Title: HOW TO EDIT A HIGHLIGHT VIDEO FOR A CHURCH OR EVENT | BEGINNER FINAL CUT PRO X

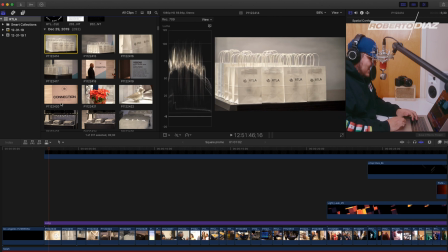4:07 So I'll show you guys legit this clip in the beginning here.
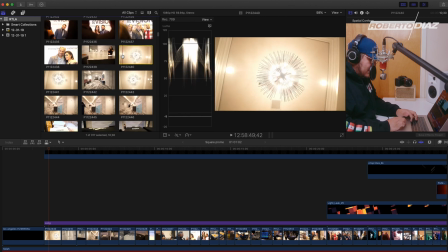4:12 So I believe this is a clip I use. So it's literally me holding, this is shot on the GH5, by the way, me holding the GH5 and literally turning
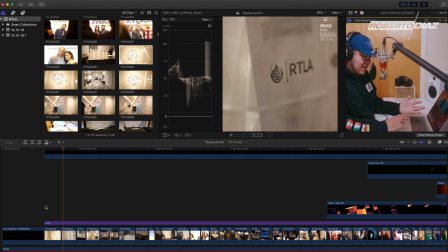4:29 and this is what I got. So I basically broke it down.
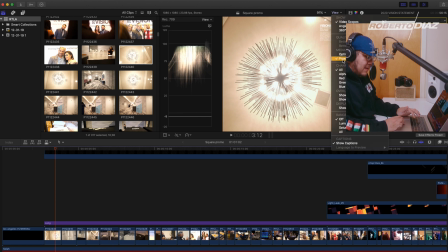4:36 It does a weird thing where if I have it on proxy, you can't really see the stabilizer. So on here I have a stabilization on, but basically we're just breaking down files, boom boom, footage back to back.
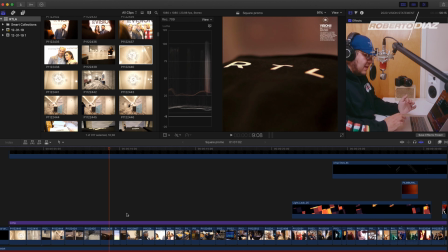4:58 we're not leaving the viewer's attention too much on something, because the thing is, when you're doing church highlight videos, you want to keep their attention. You don't want them to stay on something like, oh, okay, and then just stay bored, you know? And that's like one of my biggest tips.
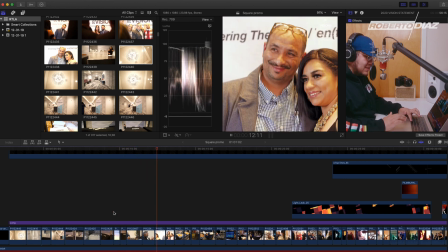5:11 Like, you got to keep it going. Don't stay stuck on something. Like, keep it going.
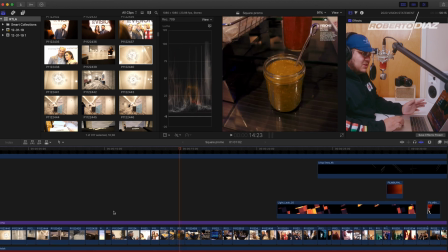5:15 You don't need that much time to convey a message.
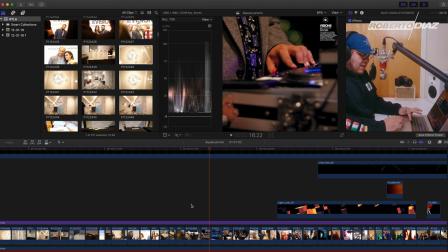5:18 A lot of times we think that we need to show clips for 30 minutes just to show off like what's going on.
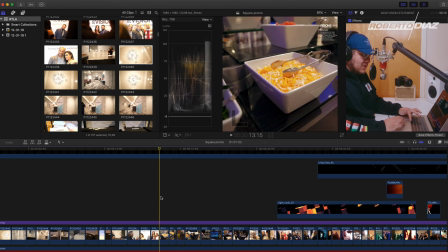5:25 So for example, there was like a food bar here.
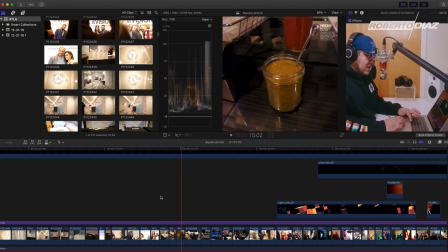5:27 Like, you don't need to show every single plate, as long as you get, you know, the salsa, the whatever that's called, the meat.
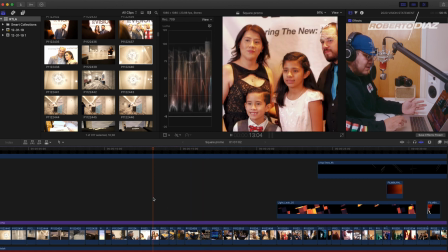5:37 Literally, I showed there was a food bar in, what was that, like 3 seconds? 1 Mississippi, 2 Mississippi, 3 Mississippi.
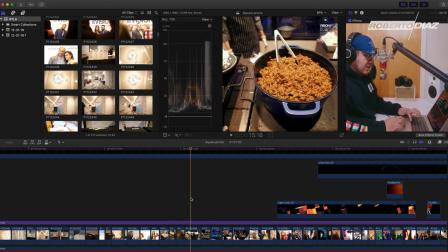5:44 Right? Same thing with the DJ. You don't need to show the DJ for 30 minutes.
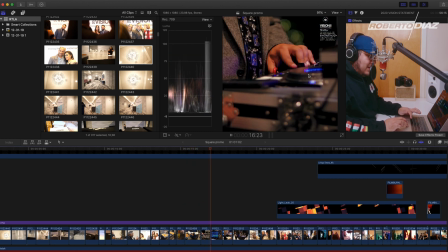5:48 As long as you can see the little wiki wiki wiki, you can see his little DJ program.
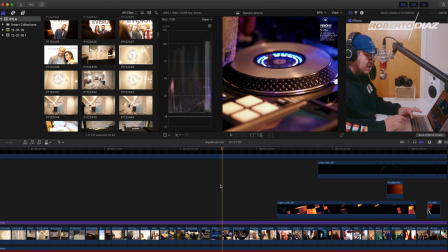5:54 He's dancing. That's all you need. You don't need to leave clips on for too long.
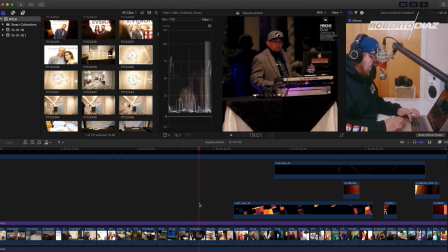6:03 So we see there. And okay, so now we're kind of showing emotion.
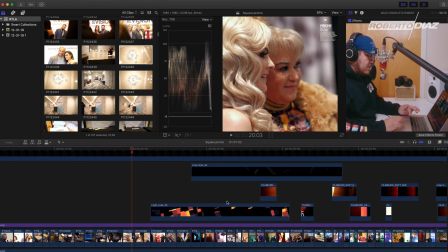6:08 That's another thing, that if you don't record people in your church highlight videos, your videos will be dead.
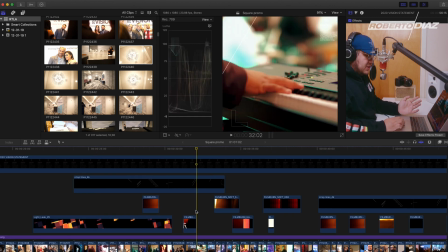6:15 Your videos will be boring, and you're literally just going to have musicians singing.
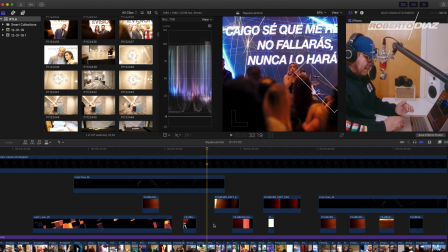6:20 So a lot of times we just try to record musicians, but a big important thing of when you're shooting events, you need to capture people's emotions.
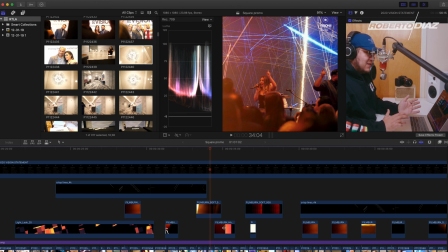6:27 So that's something that it took me a long time to kind of understand, that I would just shoot musicians back to back,
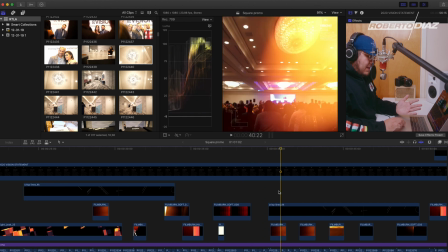6:33 and I'm kind of just showing musicians here and people, but you need that touch of people,
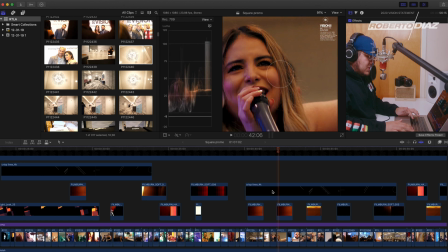6:39 you know, they're there too. So I believe it's
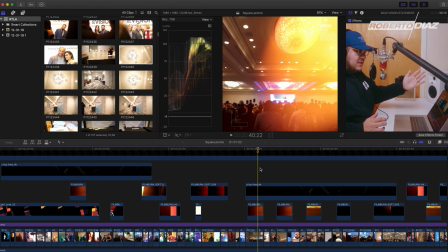6:43 a two people thing, where to build the actual video, if you just have the musicians or the pastor preaching and you don't show the people, it's an empty video. You don't convey the entire message of everything that was happening. Here we had over 800 people.
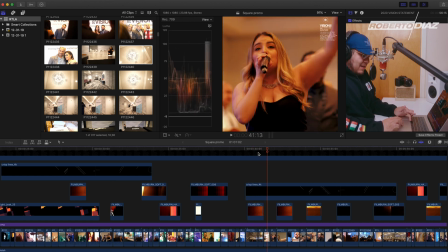6:57 If we don't have a clip showing that there was people, you know, how are people going to know that there was actually people there?
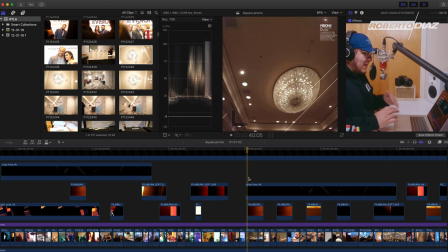7:04 So it's important to try to think as a puzzle piece. So something that I like to do is I break it down from the front back. So I capture musicians, I capture B-roll of every single musician, every single singer, every single thing going on from the front back.
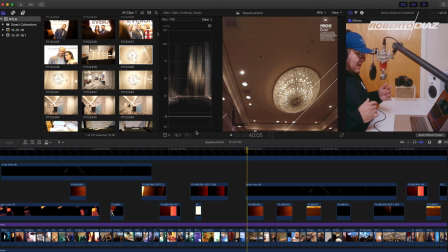7:22 And then I literally just start going backwards, and then I just go up again and capture back again. And that way I just get a lot more footage.
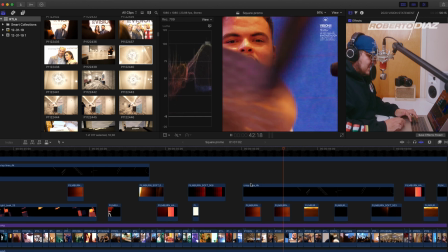7:30 And obviously, like I was saying, we need that special touch of people, emotions, like little shots like this in between.
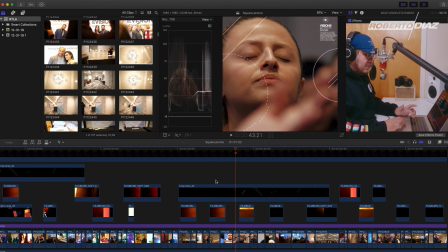7:41 So, you know, closing your eyes,
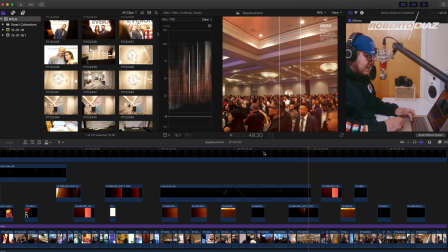7:46 worshiping, praising, hands up in the air, showing people emotion, clapping.
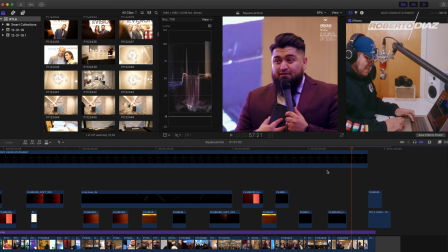7:54 These are quick shots. This video was in 1 minute, in a quick little ending.
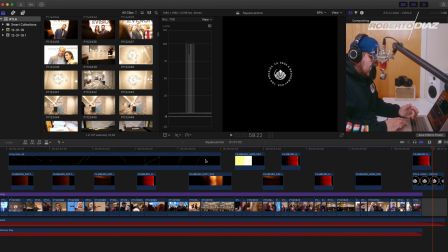8:01 So I think a lot of times we overcomplicate it, where we want to show so much in the video that we just leave clips for too long.